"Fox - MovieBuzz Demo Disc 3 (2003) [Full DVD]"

Excellent choice. X2 is without a doubt one of the summer's most anticipated films. The action, story, and entire look of the film is bigger and better than ever. By the way, pay attention to which room in a certain Washington, D.C. landmark was faithfully reproduced for the movie.
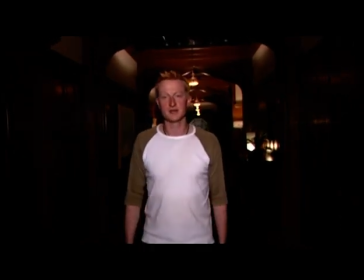0:20 Hello, I'm Guy Dias, and I'm the production designer on the X-Men 2.
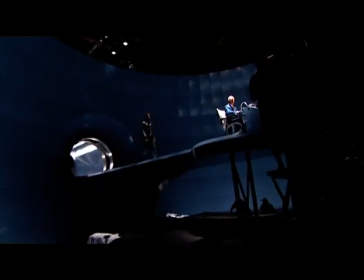0:29 My job is to conceptualize the overall look of the film. There are something like 68 sets in total.
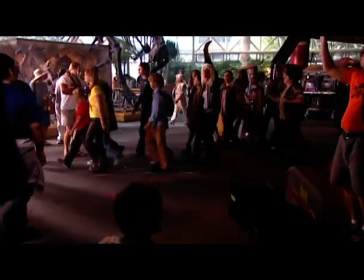0:37 In this film, the X-Men actually sort of go out into the world and interact with other humans.
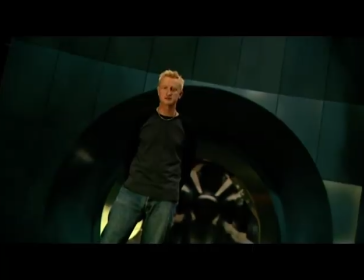0:44 So there was a lot of leeway to expand upon the original vision of the first film.
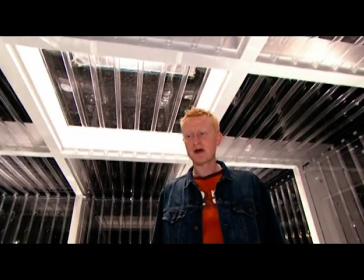0:52 So this is Magneto's plastic prison.
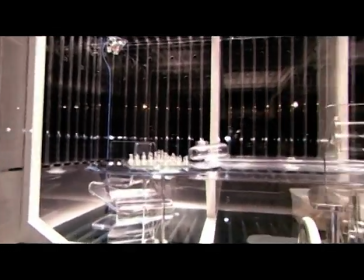0:58 The set is about 20 square feet. It's not very big at all.
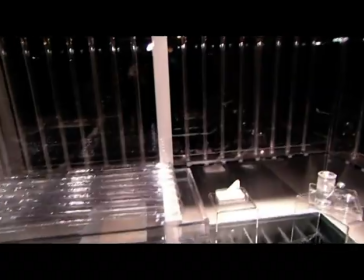1:03 There are a number of props and pieces of furniture here to sort of help sell the idea that we really are in a plastic world.
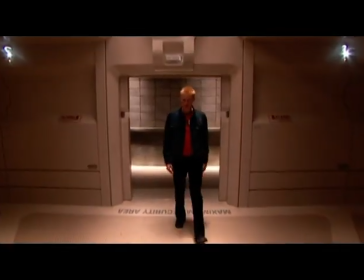1:10 So here we are in the metal detection area.
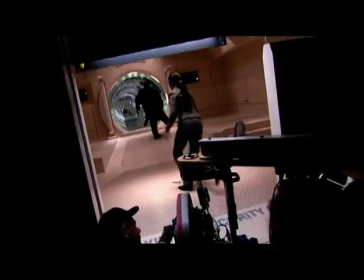1:13 This space has basically been conceived to act as a transition between where Magneto is held and the outside world,
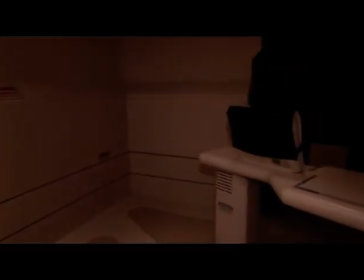1:21 which goes on beyond this wall. And so the set needed to have this sort of almost 2001 feel about it.
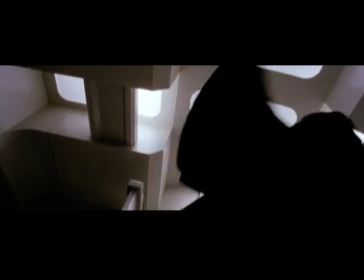1:28 And it really is a last sort of effort to make sure there's absolutely no metal on people before they go in to visit Magneto.
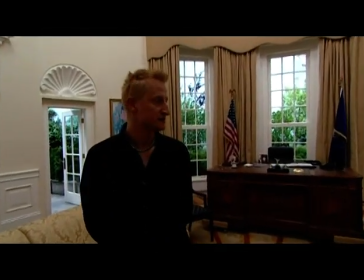1:35 We're here on the set of the White House.
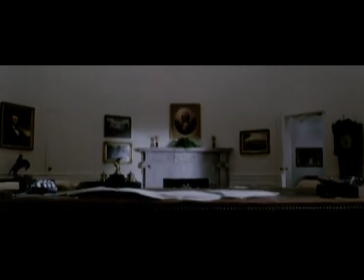1:42 We're currently in the Oval Office. Over here we have a replica of the presidential desk, which has actually been handmade for the show.
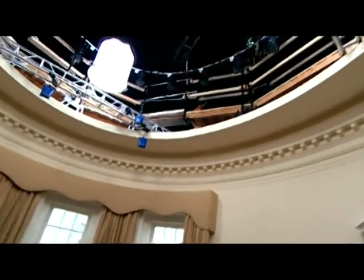1:51 If you look up, you can see we actually don't have a ceiling. This was a requirement for the stunt crew who will be coming here and doing some amazing things.
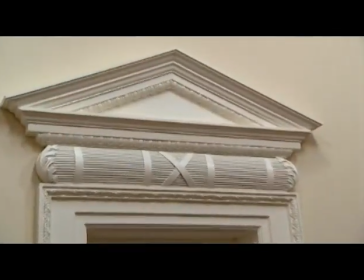2:01 And you'll notice some of the moldings. We have an X up here, which actually does exist in the real White House.
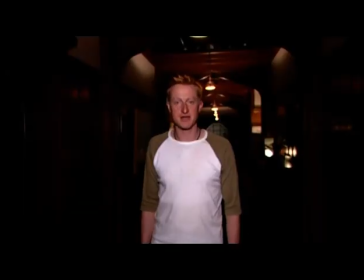2:11 And we're here today at the X-Mansion set at Vancouver Studios.
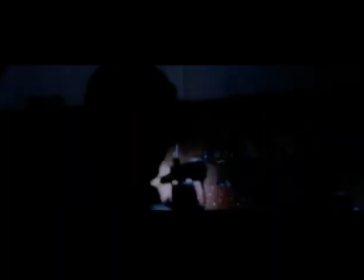2:19 We have a sequence of events where the children are
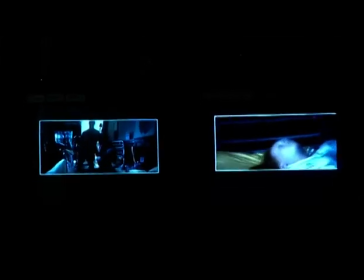2:24 surprised in their beds and attacked and need to escape.
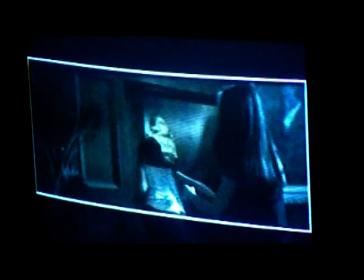2:29 So built into the set, we have a number of secret passages, and down at this end where they're currently shooting,
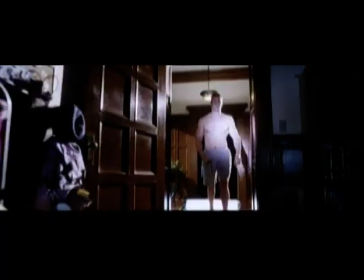2:35 we have a stunt wall where a couple of guys actually going to come flying through that wall.
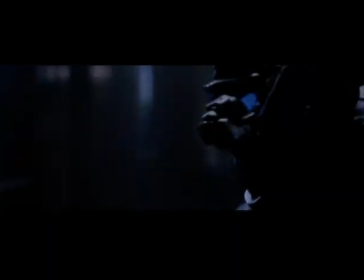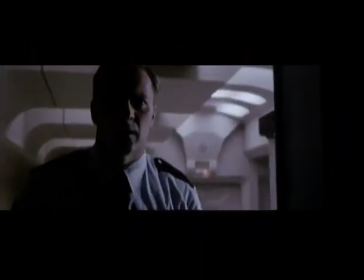2:48 And when it's all finished, here's a taste of what you can look forward to.
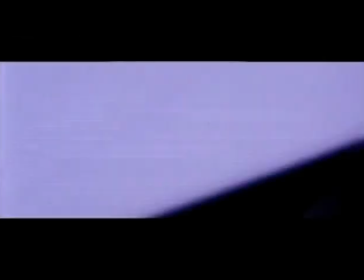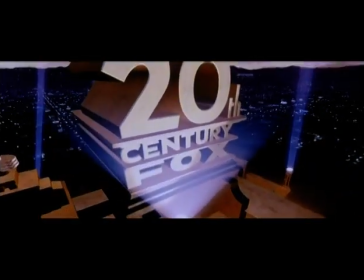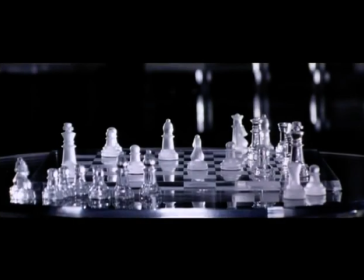3:02 Doesn't it ever wake you in the middle of the night? The feeling that someday they will pass that foolish law and come for you and your children.
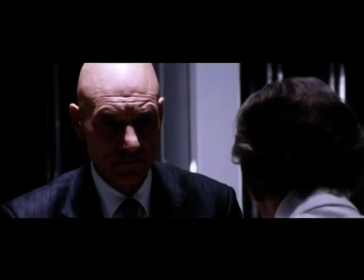3:12 Take you all away. It does indeed.
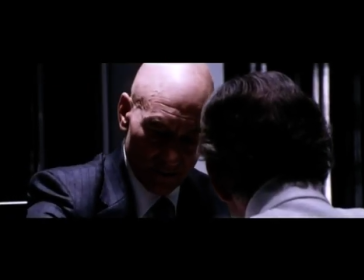3:26 I feel a great swell of pity for the poor soul who comes to that school looking for trouble.
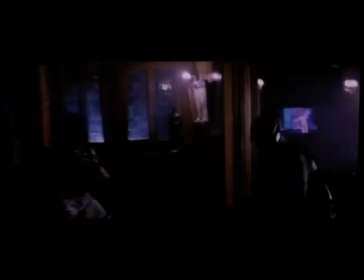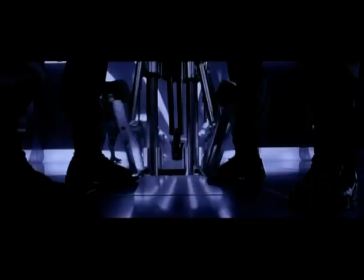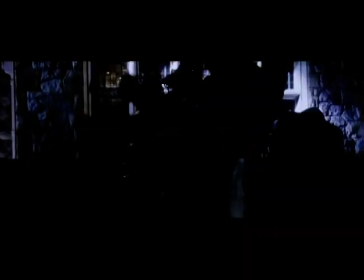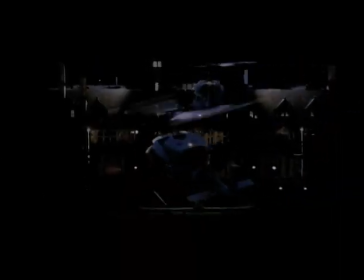You haven't told about his past. Who was he? I can't remember.